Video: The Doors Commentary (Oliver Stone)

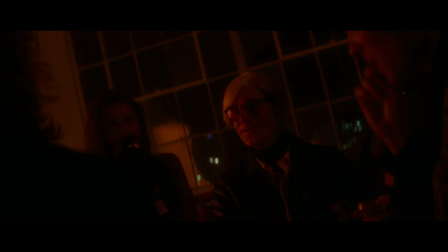(41:01)
and asked Crispin Glover to take a shot at Andy and I think he did a pretty interesting job I gathered from people who knew him that Andy's dialogue, he was very bright, but he was very fatuous in his dialogue and would say the obvious, and sometimes it would just hang there, and he would be waiting to see your response.
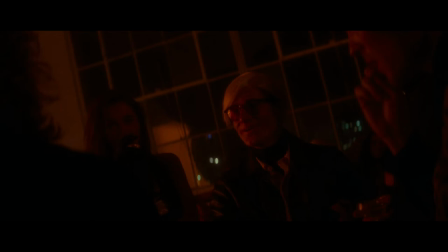(41:20)
The camera work is floating, druggie, very free, considering we're shooting scope. You have to realize that we're moving it around very, very lucidly. I don't know really what happened between Jim and him.
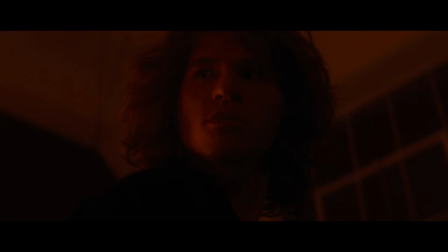(41:34)
This is all conjecture on our part, but I just wanted to get a sense of a facade, something shimmering that is just mysterious. It just has no meaning or does it have meaning?
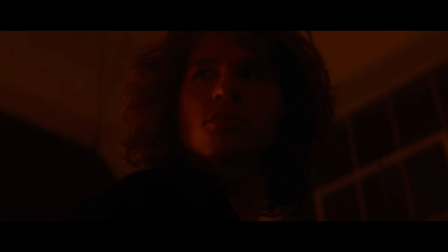(41:48)
You question yourself because when you do these kind of drugs, as I remember in the 60s, 70s, everything sort of bounces back on yourself and paranoia kind of sets in. Barbara Ling, our designer, really played around with lights and effects of that period. and you can see the light revolving.
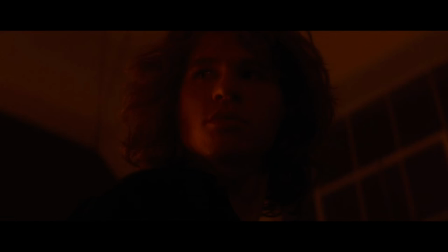(42:06)
She used every trick she could find from that period to give it density and texture.
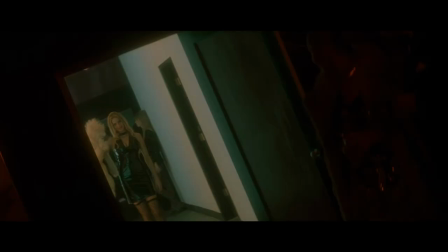(42:12)
This is Nico. It looks amazing. Look at the way the light coming off her dress.
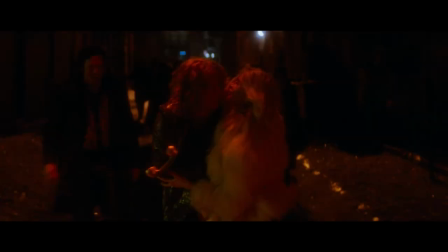(42:16)
This shot was done late in the film in New York in the snow in winter and was one of our last shots. And I love it because he just parts from Meg here. she goes right, he goes screen left.
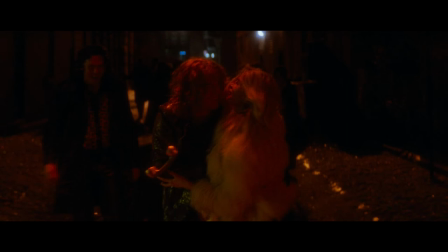(42:37)
Obviously, there were many beautiful girls in this movie that contributed their services and made the place jumping. It just had much more... Many beautiful women in this movie, probably more beautiful than they were at the time, in density, anyway.
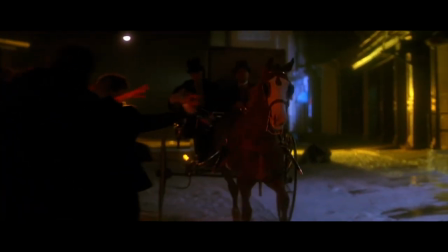(42:51)
Even death goes by, reminding him that even in New York, death gets there.
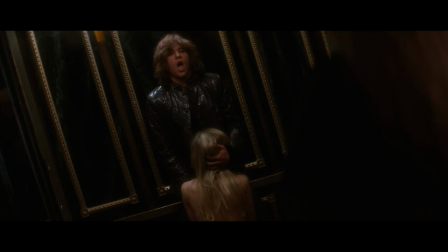(43:00)
We go in a mood of decadent joy. Many people remember the popper scene in the elevator because of the luscious breasts on Christina Fulton. And I can't say I disagree.
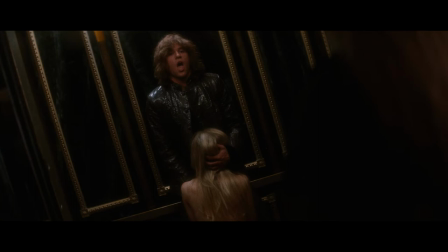(43:21)
We got an R for this film, and we had to be careful. We were making a fairly large-budget film for Kuroko, but they were very supportive of our getting out there.
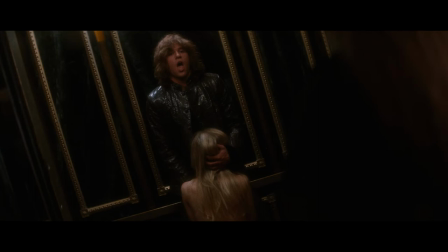(43:32)
But obviously these scenes turned some people off in the country, and we lost a lot of our audience with this kind of explicit imagery. But there's no way to make this movie in the Fellini-type way that Morrison's life was run, really avoiding this.
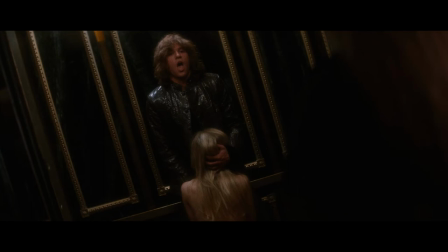(43:52)
Pam doesn't fit into New York. She never did. And I think in some ways she brought a conventional morality to a situation that was unconventional and never could adapt to that.
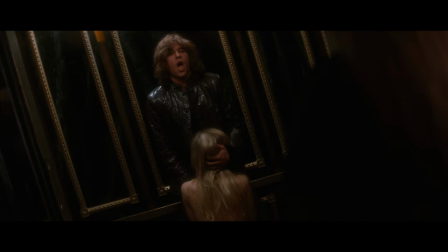(44:10)
That's not to say Pamela was not wild. She was wild. But there was an image in her mind, a fantasy of living with Jim in some kind of picture book marriage based on what her parents had lived. And I met her parents and they were ultimately very unhappy with this portrayal of her.
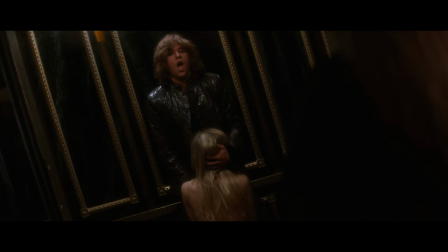(44:30)
I did not want any image of drugs to enter into the image of her.
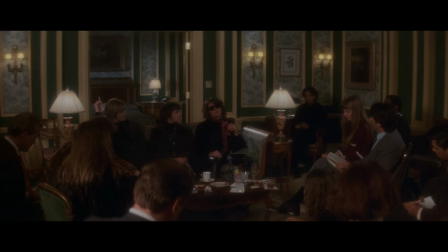(44:39)
This scene is in part based on the reception to his poetry book, which he did publish himself. It was a very negative reception. The critics always gave him a hard time. I always found that his primitiveness, in a sense, hurt him with them.